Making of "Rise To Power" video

Pomysł na teledysk mieliśmy dość prosty. Chcieliśmy po prostu zrealizować obrazek, który w fajny sposób będzie pokazywał zespół. No bo jest to pierwszy ruchomy obraz, gdzie świat może zobaczyć zespół Vein w akcji. No i wiedzieliśmy też na pewno, że będziemy chcieli jakoś nawiązać do tych odgłosów i efektów dźwiękowych, które w tym numerze występują. Także wiedzieliśmy, że na pewno będą się tam musiały znaleźć sceny topienia. No a żeby jakoś nawiązać do tych scen topienia, Mateusz wpadł na bardzo odważny,
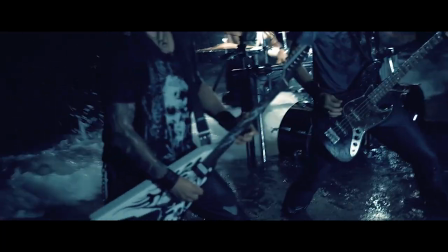(0:40)
ale świetny ostatecznie pomysł, żeby zespół grał w morzu. Jak mi to pierwszy raz opowiedział, to trochę się wystraszyłem, czy to się w ogóle uda zrealizować, ale udało się. I wyszło bardzo fajnie. No a ja z kolei miałem taki pomysł, żeby nie było nudy, to żeby tej wodzie przeciwstawić te ujęcia na lądzie i żeby zamiast padającego deszczu był ogień,
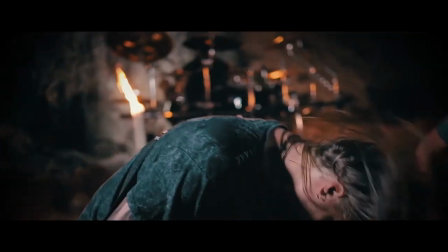(1:07)
w tym wypadku pochodnie, no i zamiast morza, żeby była plaża, wtedy wszystko można zrealizować w jednym miejscu. No i właśnie wybór tego miejsca przypadł naszemu perkusiście Marcinowi Zdebowi, który został reżyserem geograficznym teledysku I zresztą świetnie się w tej roli sprawdził,
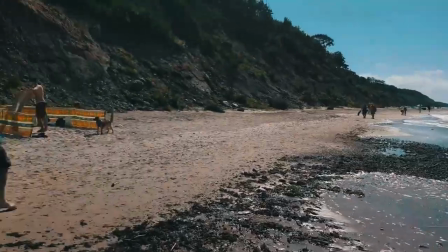(1:24)
bo nie tylko znalazł plażę, znalazł trzy miejsca do wyboru dosyć blisko siebie.
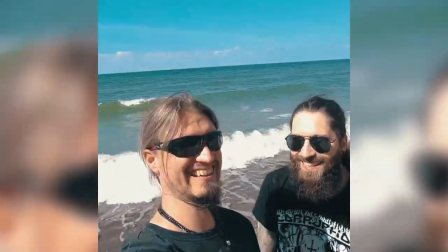(1:30)
Były to plaże Dębina, Poddąbie i Rowy.
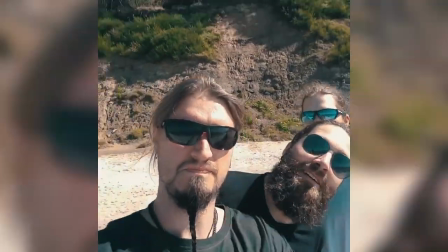(1:35)
Do tego jeszcze załatwił pozwolenia Straży Przybrzeżnej na nagrywanie i palenie ognia na plaży. A z kolei Łukasz Łukasik załatwił pomoc Ochotniczej Straży Pożarnej z Ustki. i dzięki temu nie tylko mogliśmy spokojnie i bezpiecznie palić ten ogień na plaży,
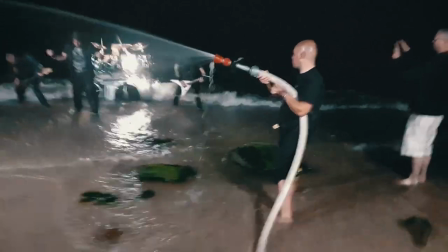(1:54)
wiedząc, że obok są strażacy i czuwają nad BHP, no ale jeszcze mieliśmy właśnie sztuczny deszcz,
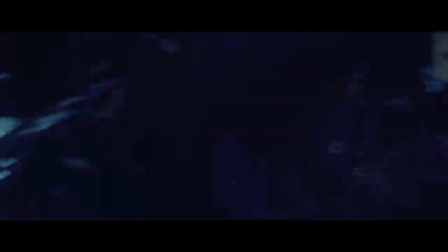(2:01)
dzięki któremu wartość produkcyjna naszego klipu jeszcze dodatkowo wzrosła.
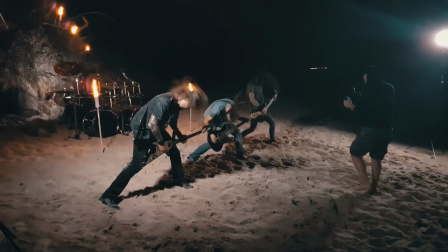(2:07)
Do pomocy przy teledysku zatrudniliśmy mojego przyjaciela Marka Mosińskiego,
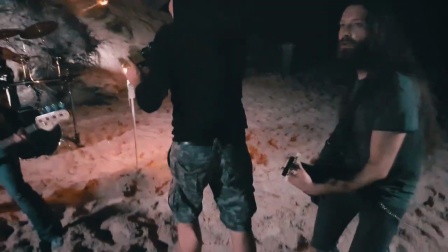(2:12)
który jest fantastycznym operatorem i wszystko to, co tam oglądacie, to spod jego ręki wyszło oraz mojego brata,
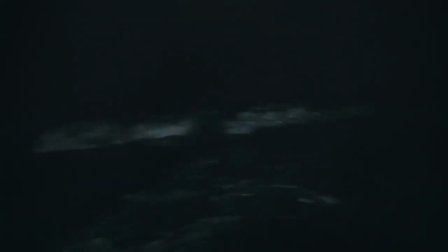(2:20)
który nie tylko wystąpił jako tonąca w teledysku postać ale też jeszcze bardzo nam pomógł przy produkcji no bo problemów mieliśmy sporo chyba największym i takim najbardziej stresującym wydarzeniem był moment, kiedy potężny generator prądu który wjeździliśmy aż z Krakowa nad morze po prostu się nie odpalił okazało się,
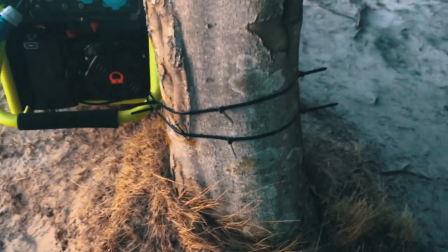(2:42)
że coś tam się w świece w silniku się zalały No niestety trzeba było go rozebrać, przesuszyć. Z pomocą lokalnego pana elektryka się udało i dzięki temu mamy ten klip. Ale nerwów było co niemiara, mieliśmy dwie godziny opóźnienia. Dzisiaj już mówię nad tym spokojnie, ale wtedy naprawdę byłem bliski załamania nerwowego. W zasadzie jak już zaczęliśmy kręcić, to walczyliśmy tylko z podłożem piaskowym, bo na samej plaży było trudno ustać, przy takim dynamicznym graniu jednak piasek się osuwa spod nóg, noga się w tym piasku zagłębia, łatwo się przewrócić, co zresztą działo, że co i rusz. No a z drugiej strony też w wodzie problemów było jeszcze więcej.
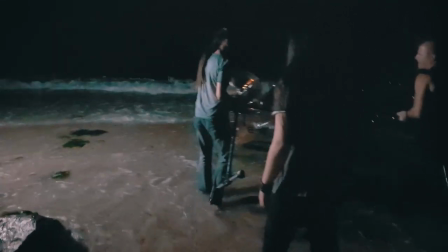(3:35)
Już pominam samo rozstawianie na przykład bębnów, gdzie sama już zmontowana rama, około 40 minut stawialiśmy ją w wodzie.
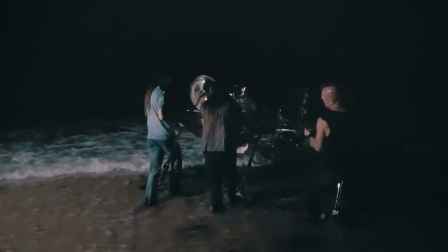(3:44)
Potem bębny, które za każdym razem nam woda zabierała.
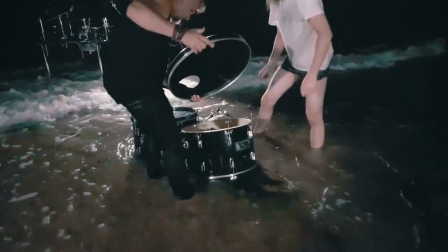(3:50)
Dopiero załadowane workami z piaskiem bębny udało nam się stabilnie zamontować.
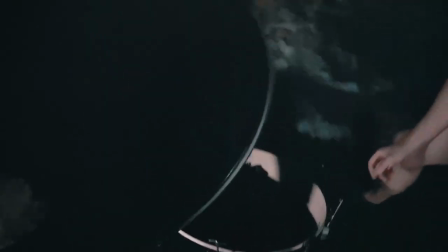(3:57)
No i wtedy trzon jakby morskiej scenografii już stał. Zamontowaliśmy na tych bębnych światła, które wcześniej odpowiednio przygotowywałem i owijałem folią streczową. Ustawiliśmy zespół i zaczęliśmy nagrywać, ale to wszystko brzmi łatwo, kiedy o tym mówię, natomiast nie było łatwe.